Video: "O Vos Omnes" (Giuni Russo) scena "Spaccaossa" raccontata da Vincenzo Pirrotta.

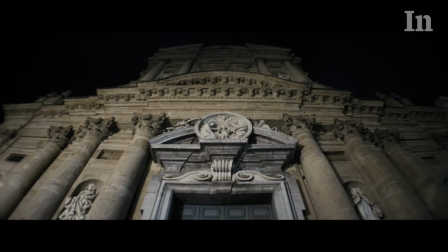[0:12]
sono vincenzo pirrotta regista di spacca ossa la
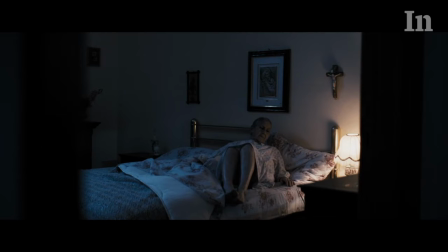[0:20]
scena che ho scelto di analizzare insieme a voi è una scena di montaggio che io ho chiamato
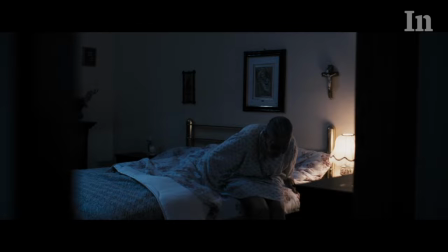[0:27]
il porcile avviene tutto in una notte ed è quasi alla fine del film.
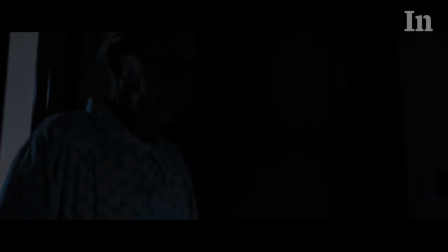[0:35]
È un momento molto intenso perché fra poco accadrà
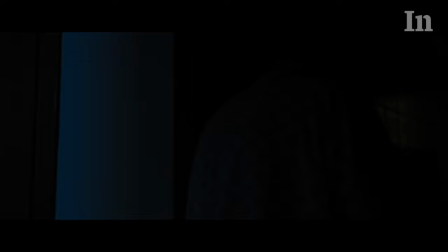[0:40]
qualcosa che coinvolgerà tutti i personaggi del film.
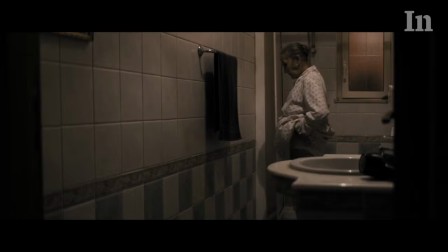[0:49]
Perché l'ho chiamato il porcile? Perché in questa notte di dolore riprendo
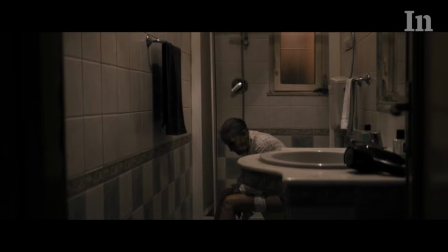[0:57]
personaggi di questa banda di delinquenti nella loro
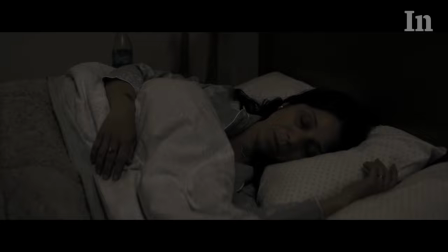[1:03]
intimità cioè la madre di Vincenzo che viene
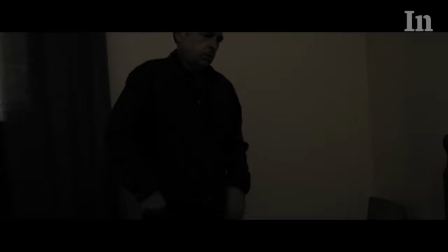[1:08]
ripresa mentre si avvia verso il bagno
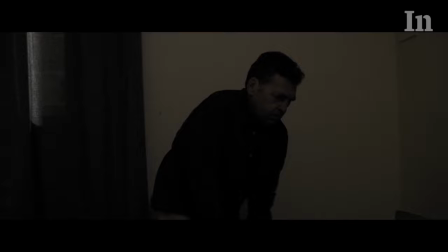[1:18]
i
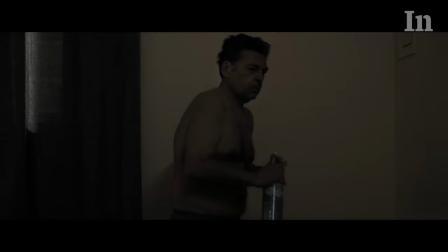[1:23]
due esecutori materiali delle mutilazioni cioè Fasulina e Piaggio,
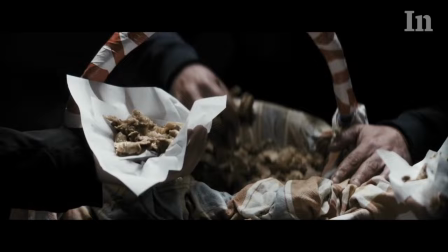[1:29]
che invece vengono ripresi mentre mangiano la frittola,
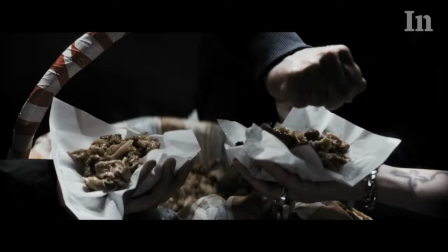[1:35]
sono queste interiora che si mangiano nella città di Palermo,
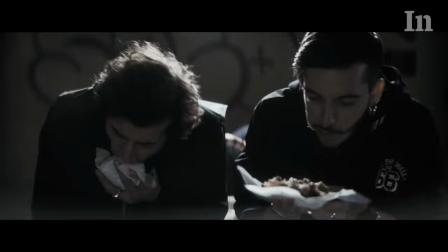[1:43]
qualche cosa che ha a che fare anche con il divorare,
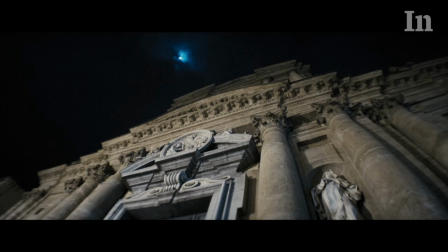[1:50]
il mangiare. una scena molto simbolica che richiama a tutta la desolazione e alla spietatezza dei due personaggi
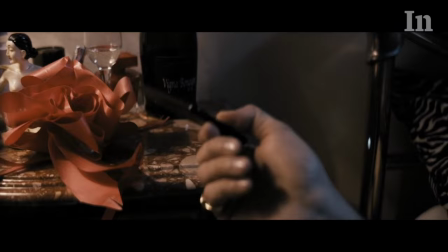[2:03]
Francesco che con lo sguardo che ci fa presagire che qualche cosa succederà
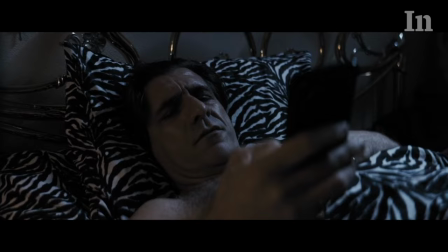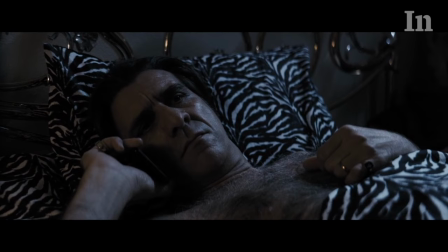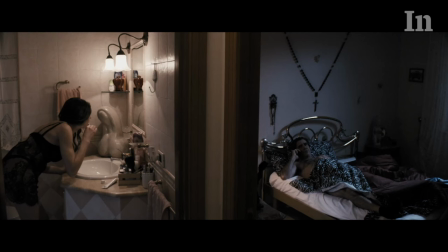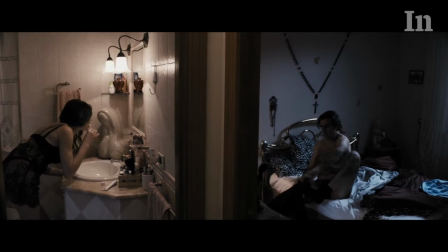[2:33]
Nel letto c'è Maria, sua moglie, addormentata. Lui non si cura di fare con calma,
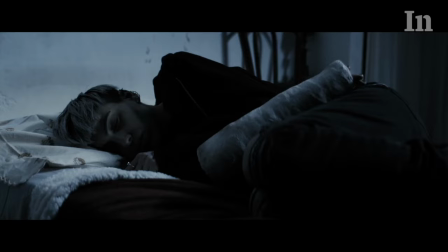[2:40]
non si cura di fare con rispetto del suo sonno.
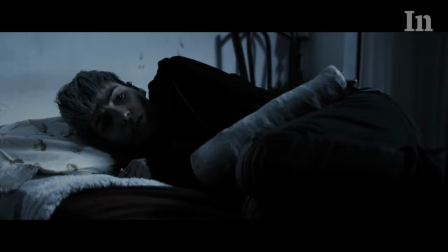[2:50]
è una scena che sebbene nella sua anche
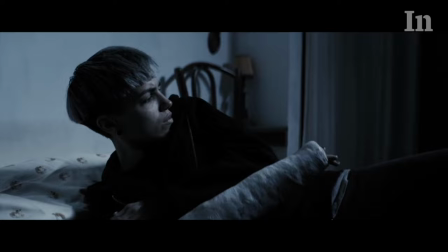[2:57]
brevità però ci racconta il mondo di questa coppia
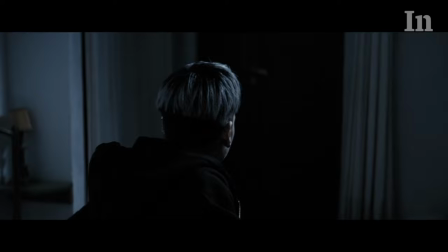[3:06]
e questa sottomissione di questa donna tutta
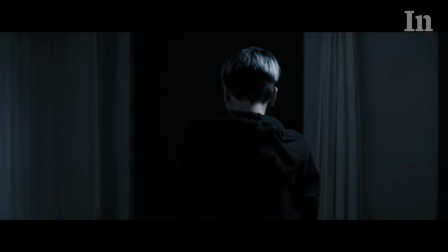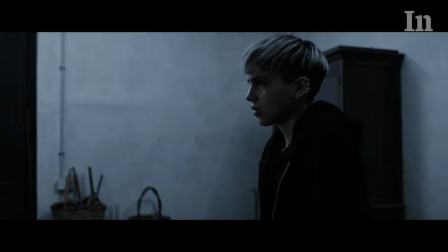[3:22]
questa scena è legata da un canto splendido di Juni Russo O vos omnes,
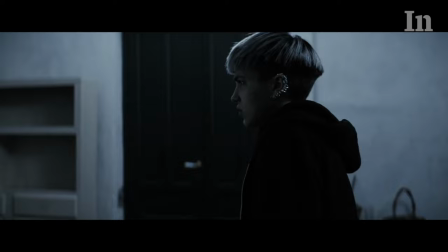[3:30]
un brano della Bibbia le parole dicono o voi tutti che passate per la
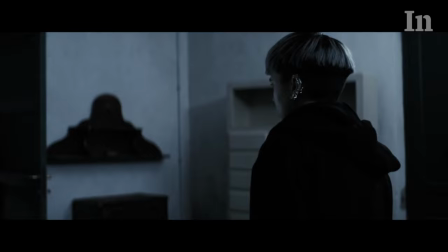[3:35]
via ditemi se quello che state vedendo non si chiama dolore
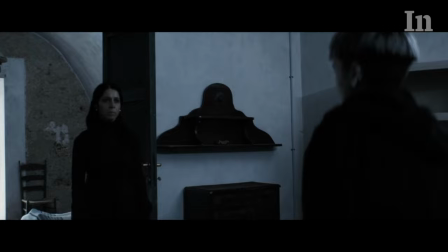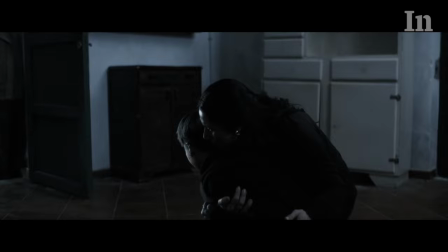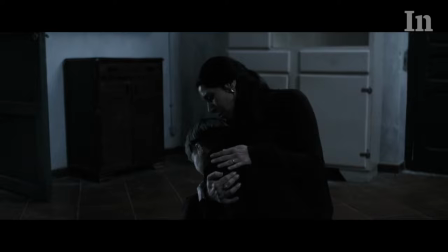[3:53]
quella canzone di Juni Russo contata con quella splendida voce
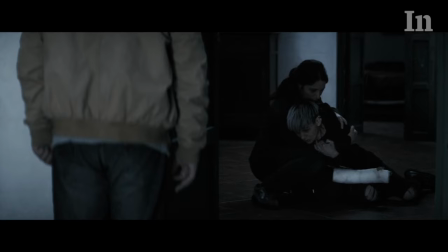[3:59]
vuole chiamare in causa lo spettatore e dire ecco con quelle stesse parole ditemi se quello che state vedendo non si chiama dolore Sì